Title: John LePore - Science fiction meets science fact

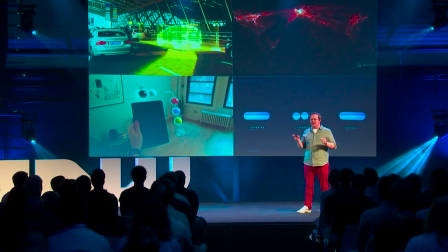489s
And I love working in these spaces as well as all these other bizarre niche spaces that I've found my way into, like military-grade cybersecurity or working in aerospace. One niche that has been really close to my heart has been working in automotive.
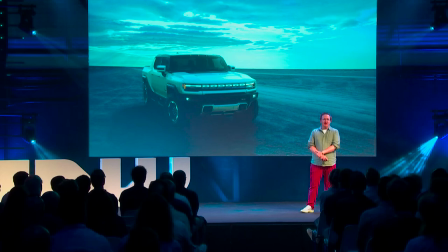506s
And recently, my team and I put together the entire operating system for the new Hummer EV that is coming out this year.
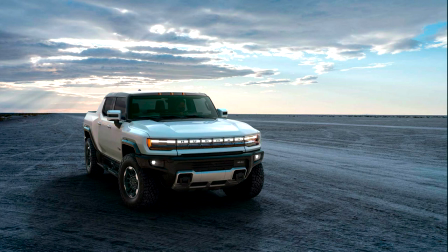516s
Working on a vehicle like this was really exciting. I mean, I think you can already imagine, like, there is a very cinematic sort of personality to a vehicle like this, right?
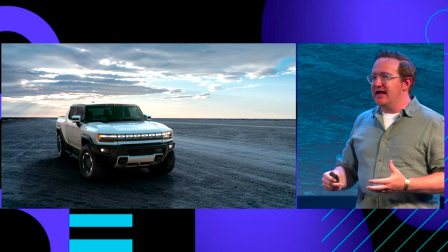527s
And it was really fun to work with and develop some advanced concepts for it. but it was also
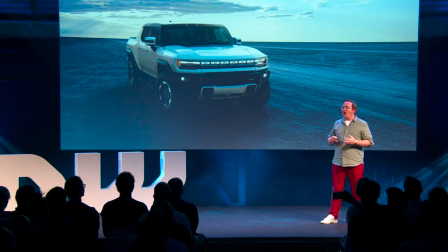533s
for us a really important responsibility to capture all the right parts of the personality of this vehicle. The Hummer has a heritage that is actually traced back to it being a military vehicle, which when I'm thinking about the possibilities of the future, to me that almost felt a little bit dystopian.
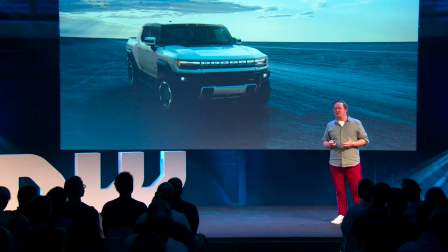552s
I was really fortunate that the team at General Motors were really on board with us pushing
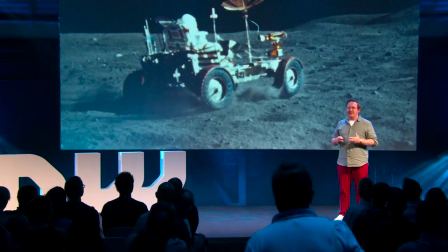559s
something that would be a little more optimistic of a touch point in the vehicle's heritage. General Motors actually contributed to the design of the very first Lunar Rover,
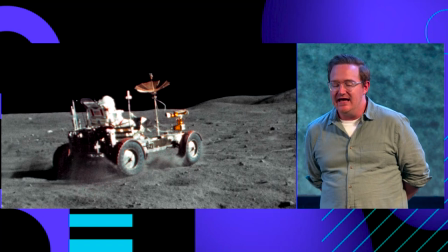570s
and that was something that inspired my team and I tremendously as we were putting together this digital experience within the vehicle.
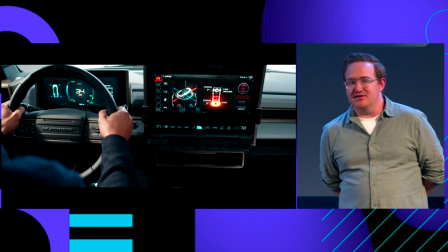578s
Working on something like this is a pretty huge responsibility. The worst case scenario for your end user in an automobile, the worst case scenario can be very bad.
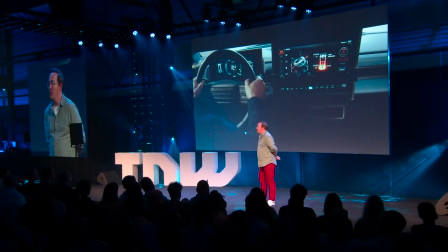590s
So you need to make sure that you're putting an enormous emphasis on legibility,
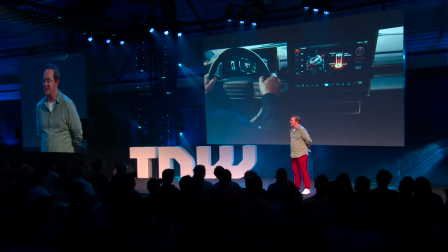596s
clarity of information, and making sure that the system never creates any opportunity for confusion.
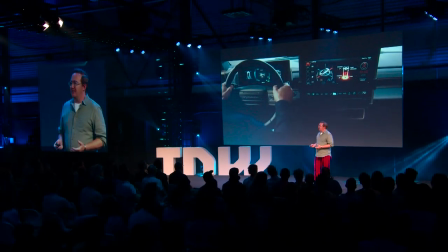603s
Some of the human factors that we played off of were really interesting opportunities like this
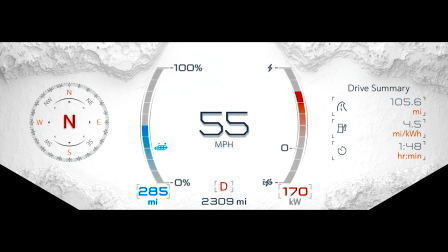611s
was the first vehicle to have a day mode in its instrument cluster, which isn't an aesthetic choice. It's actually something that ensures that when you're driving around in bright daylight, you'll have a bright enough background on the instrumentation that it'll cut through any possible glare that could appear on the screen,
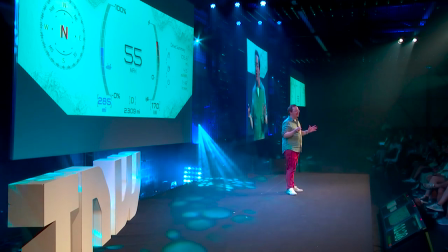631s
making it hard to see. But also, we use a decision like that as a motivator to also find ways to incorporate a little cinematic touch.
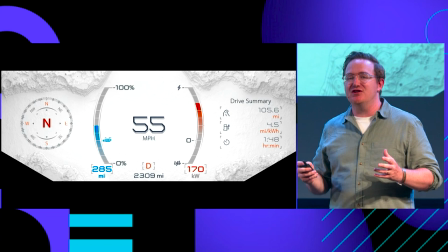642s
When the lighting conditions change over the course of the day when you're driving in the vehicle,
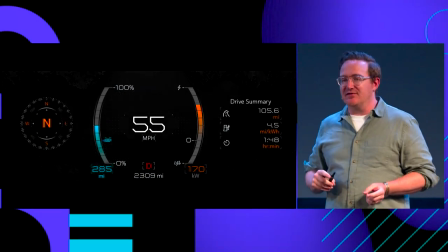647s
and you transition from night mode to day mode or vice versa, rather than it just being this sort of cut transition, we had this beautiful sort of like sunrise, sunset motif that I think imbues the final product with a tremendous sense of quality.
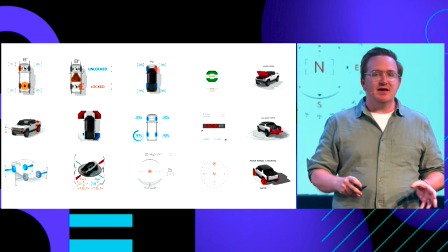665s
There was tons of various visualizations and different sort of instrumentation that we had to put together for this.
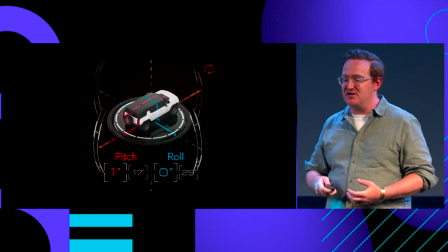672s
One of my favorites was this pitch and roll gyro.
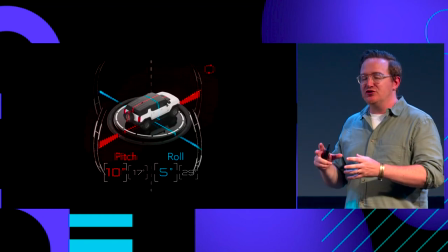674s
And again, because we were bringing not a traditional user experience mindset, but also like a 3D animation mindset to this,
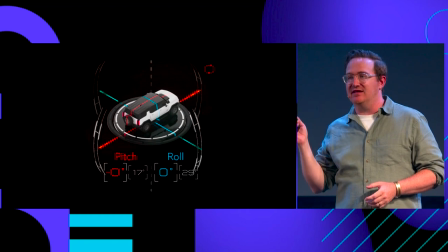683s
we were able to put something like this together, which conveys the experience a lot more clearly to the driver of this vehicle.
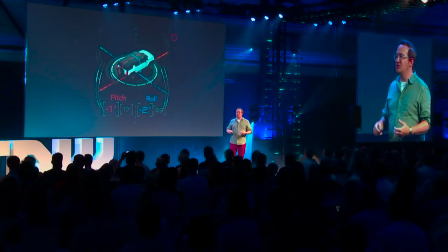691s
But it also, for us, it spurred General Motors into looking into basically figuring out how do we develop something that could have an instrument like this that has this great level of detail and dimensionality. And the only way that was possible was to start leveraging for the first time in a vehicle a gaming engine. And we actually used Unreal Engine to put this together in the General Motors Hummer EV.
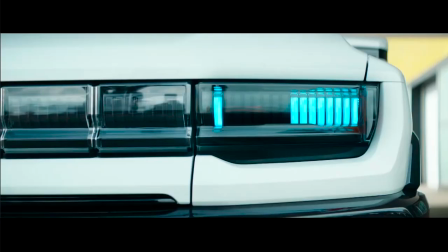715s
So, you know, working on a vehicle like this, it's an enormous amount of fun.
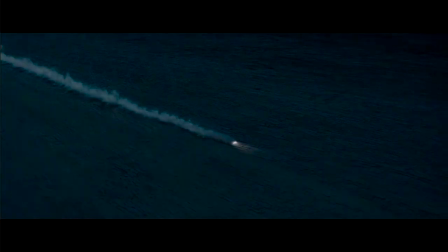721s
There's all of these different challenges that come up. But at the same time, it's always so critical for my team and I that we're focusing on that clarity,
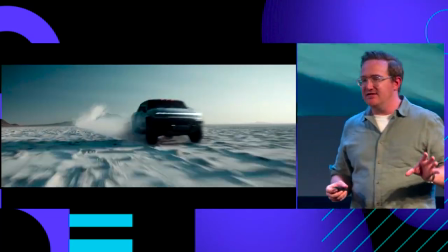730s
making sure that all of these instruments read very directly for the driver to minimize any chances of distraction or confusion.